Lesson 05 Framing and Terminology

In this lesson, we're going to cover the fundamentals of framing, panning, tilting, and zooming. We need common language to be able to work together. The most frequent inputs a director is going to give a camera op will be about their subject and framing. First, subject. What to get. 3, get the guitar. 4, give me a full wide. 2, vocals, push. 1, stay with the lead. And second, how to frame it.
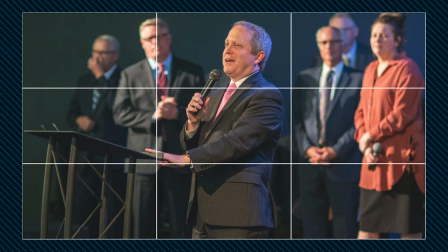[0:25]
1, put her on the left. 2, center up. 3, watch your headroom. During fast-paced sections, directing is usually broad.
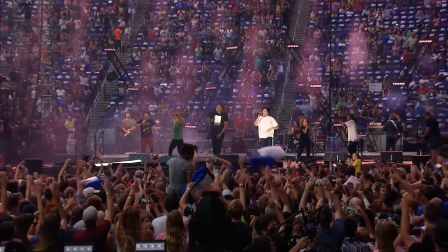[0:33]
Time simply doesn't allow for anything more than general input, and there's a lot of freedom for camera operators. But during dialogue, sermons, announcements, panels, baptisms, basically any time there's an opportunity to give more detailed input on how to make shots work together,
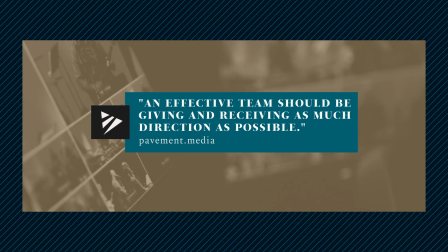[0:48]
an effective team should be giving and receiving as much direction as possible. This isn't to micromanage or undermine a creative decision of a camera operator. Quite the opposite.
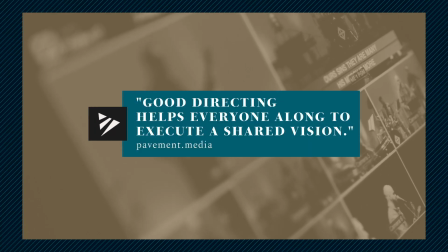[0:58]
Good directing helps everyone along to execute a shared vision. Directors need to trust their camera operators to give them great shots,
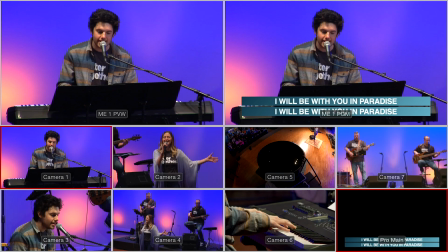[1:06]
and operators need to trust that directors have the big picture and all the other sources in mind,
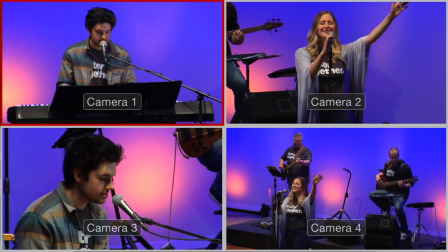[1:12]
which may involve some coaching of their shots throughout the program. And this is where things can fall apart. A lot of times people will try to give direction about framing that doesn't make any sense, like pan down, pan in, pan out a bit. None of that's possible. Let's go over some basic camera operation language to make sure that everyone knows what is being asked of them.
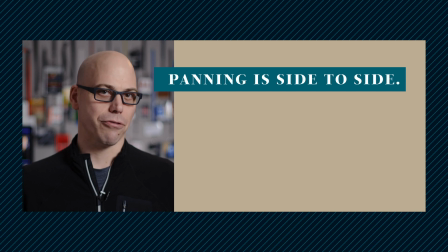[1:33]
Panning is side to side, left to right. Tilting is up and down.
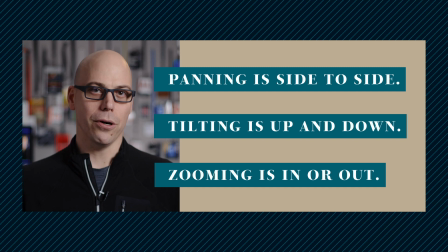[1:39]
And zooming is in or out, a push or a pull from wide to telephoto.
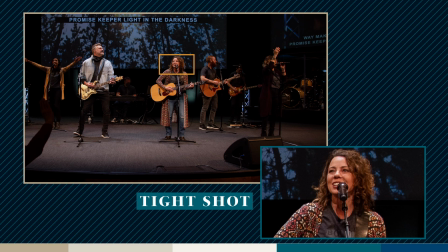[1:45]
A tight shot is head and shoulders. A medium is waist up.
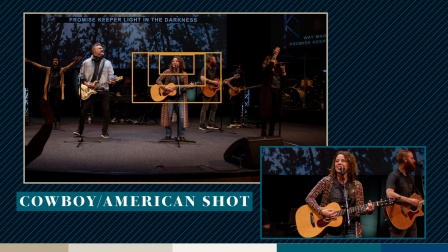[1:50]
A cowboy or American framing is from the guns up.
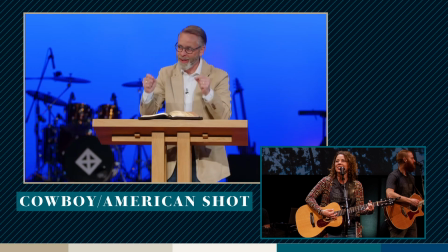[1:54]
If you have a preacher at a pulpit or a speaker at a lectern, this is usually the framing that you'll end up with.
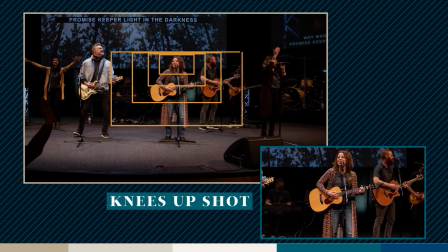[2:00]
Knees up is from the knees up. This can feel like an odd framing if it's left as a static shot, but can be a great starting point for a shot that creeps in to a waist or medium shot.
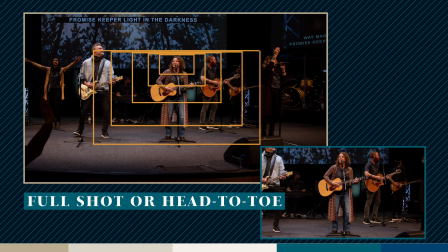[2:11]
A full shot is head to toe. I like to say head to toe instead of full because the word full is used in multiple places while directing, like, hey, go full wide, or push in full tight. And I want to be as clear as possible, so I generally say head to toe when I need it.
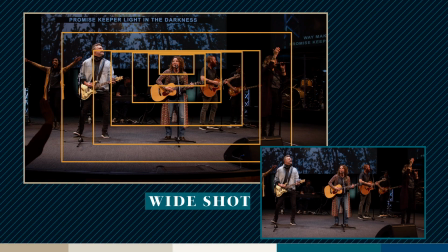[2:28]
A wide shot is wider than a head to toe. It depends on the context of the room, the staging, but generally leaves enough room for someone to take a step or two side to side without needing to reframe the camera.
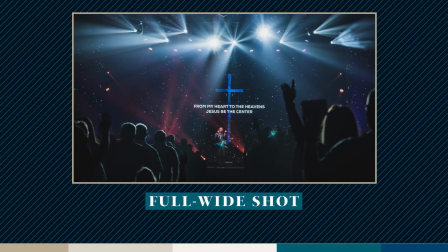[2:40]
And a full wide shows more of the context of the room than the individual.
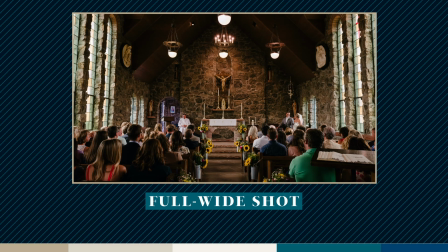[2:45]
Usually this is near the end of the lens. It's a great bail shot to have framed up if something goes wrong, or if you need to cut away for a big scenic moment with lighting or effects. The most basic rule of framing is the rule of thirds. Imagine overlaying a tic-tac-toe board on your screen. Many cameras actually support this grid feature because it's so foundational to good camera work. Once you have the grid, frame the subject on or near one of the intersections of the lines. This rule can be followed regardless of the focal length of the shot. Wides, tights, mediums, it doesn't matter.
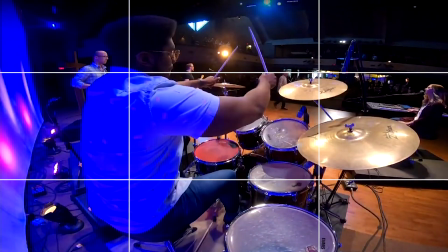[3:17]
Framing according to the rule of thirds feels good. It feels natural. Framing to the middle, at least vertically, feels wrong and amateurish. If the subject is straight on, direct to camera, the face should remain at the top third line, even if they're centered from left to right.
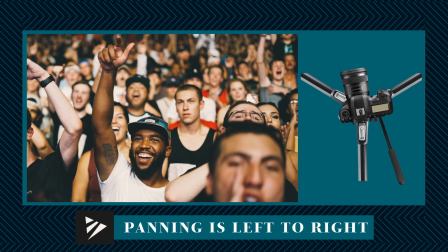[3:32]
Panning is left to right. If a director tells you to pan left, she wants to see what is to the left of the frame.
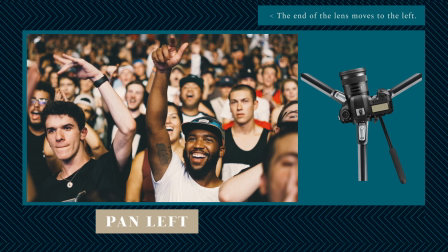[3:38]
Pan left means move the end of the lens to the left.
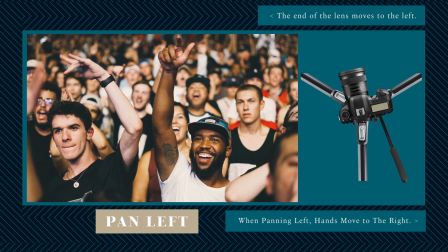[3:42]
It also means that you're pushing your hands to the right if you're on a tripod. The framing overall moves to the left when you pan left,
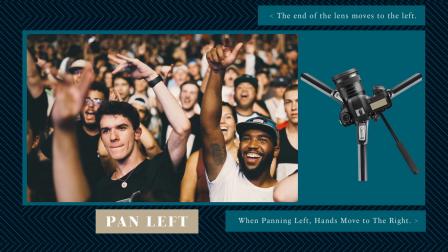[3:49]
but everything in the frame moves to the right. Alternatively, if a director asks for something to be framed on the left or right, they want the subject on the left or right of the frame that you're looking at.
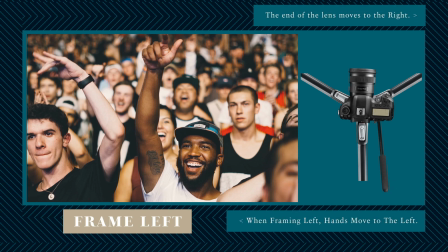[4:01]
Framing left means panning right to keep the subject on the left.